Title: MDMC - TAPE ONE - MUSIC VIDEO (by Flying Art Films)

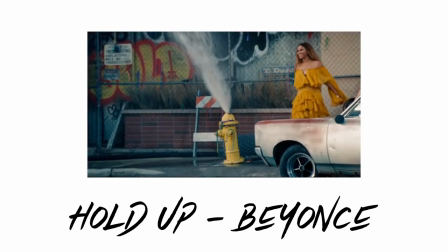Realized, look, that's going to be pretty tough. But what if we still have the baseball bat, you know, in it, and you can maybe use it to dance and kind of using dance as a way to
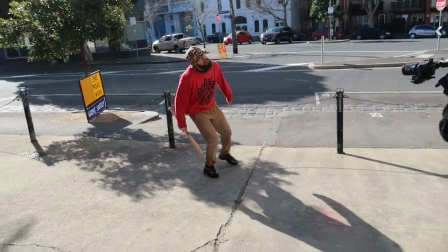metaphorically, you know, be destructive. We ended up doing a couple takes where he was like moving around, swinging the bat. I was scared as shit because I thought he might smack the camera, and we don't want that.
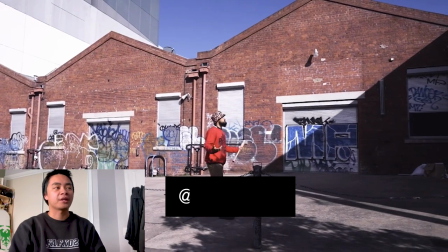So when we had the initial rough cut of this,
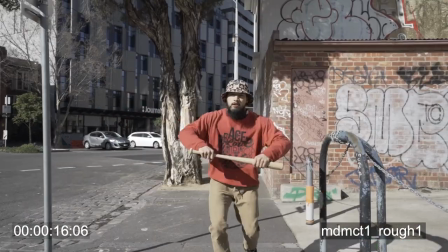it was quite repetitive and we weren't sure how we were going to make it look as visually appealing as the rest of the clips.
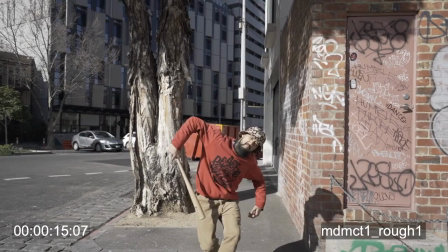So I guess it was just kind of cool when I just kind of threw it to Darius, just being like, you know, we kind of want to make it look a bit more animated.
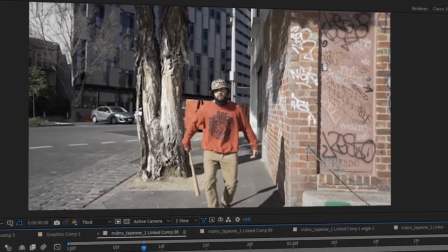We kind of want to switch in between these two different worlds. You'll notice later on when we start to see more of the visual effects that there are two colors.
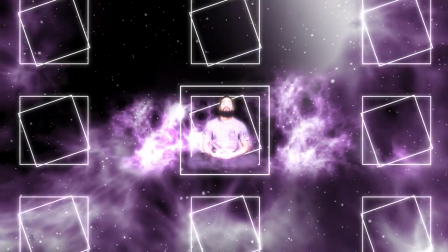Ian's power and his eventual creativity and everything is purple. But right now, everything is yellow, which is ego's power. What I love most about working with Ian is because he's a dancer, he understands movement, he understands body language, he can visually communicate what he's trying to say in his movements, you know, peel, walking, like little things like that. Definitely makes a huge difference when you're portraying a message, and I think it's easier for the audience to watch, easier for them to understand. It's like a different level of communication as a rapper. So yeah, man, it's killing it.
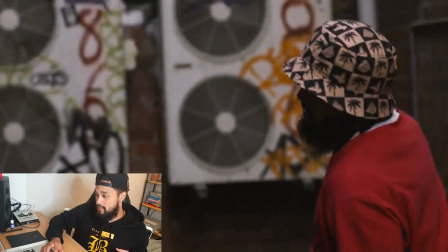Hip-hop is what I'm walking.
Smashing the TV and like dancing with the small ass bat in my hand,
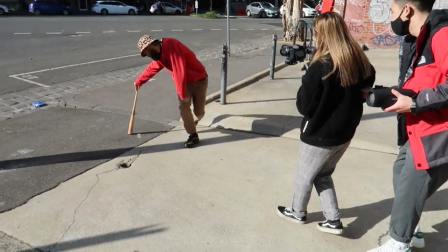because it was actually a youth bat, which is pretty funny.
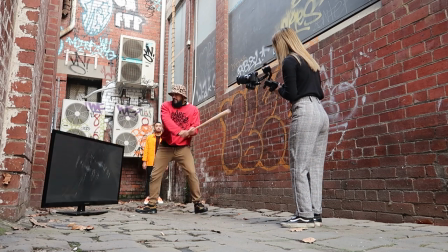I've never smashed a TV before, so that was the first time for me doing it, and it felt good,
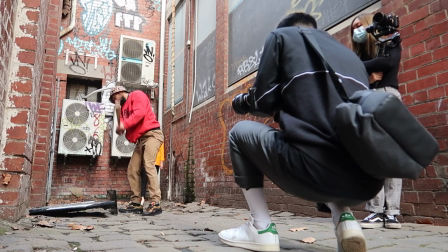but at the same time, it just felt like I was weak in a sense, because the TV wasn't just like breaking and smashing everywhere.
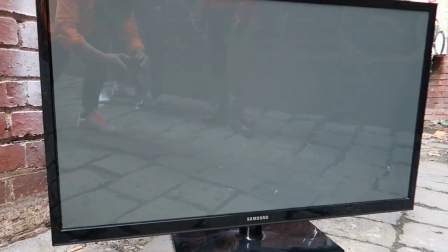As a team, David and I talked about how we could use a baseball bat and reference other music videos,
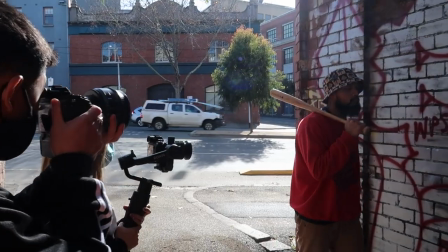but the TV symbolizes clout, which he says in his lyrics that that's not what he does it for. He doesn't do it for the clout. He's not doing it for the fame. And so that's what the TV symbolizes. Like still in the alleyway scene where I actually had to do,
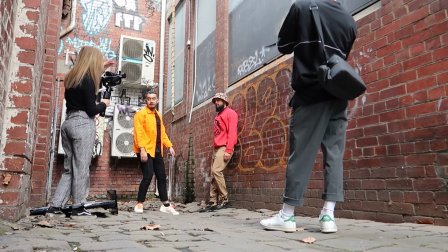I guess, action role play with Kim was super fun. And I'm pretty sure the take that they used in this video, he like freaking just went boof on the wall.
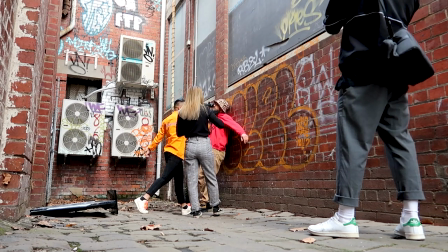It actually felt like it was real. Like if I was to actually get thrown, like he didn't really hold back in that sense. And I really appreciated that, because that's part of the role, mate.
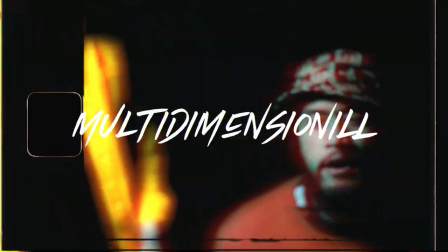Wavy flavored like hot pots, so tasty like herb, don't hate the tots with words so flavor some Portuguese.
Multi-dimension ill, a very personal track to me as well.
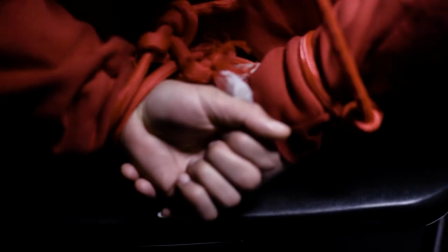This part is basically the transmutation of going through the shit.
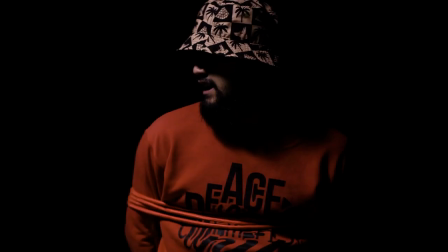It was really fun to be like wrapped up and just sitting on the chair and acting really hard like I'm owning the shit, but still getting messed up by, you know, outside forces, or in this case, it's actually an internal force externalized. I love this scene, because this is at 02, this is in 01 in the studio. We just put the curtains behind, and literally I'm standing there, because we had a very minimal crew,
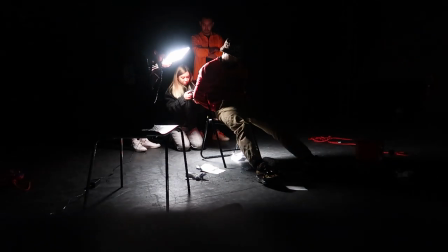directing whilst holding an LED light on top of hood and moving it around like this.
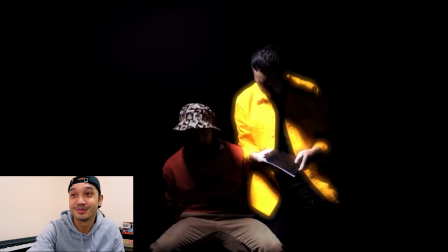Over and over again, I'll burn you like my distinct, the magic bitch.
I just want to add one thing.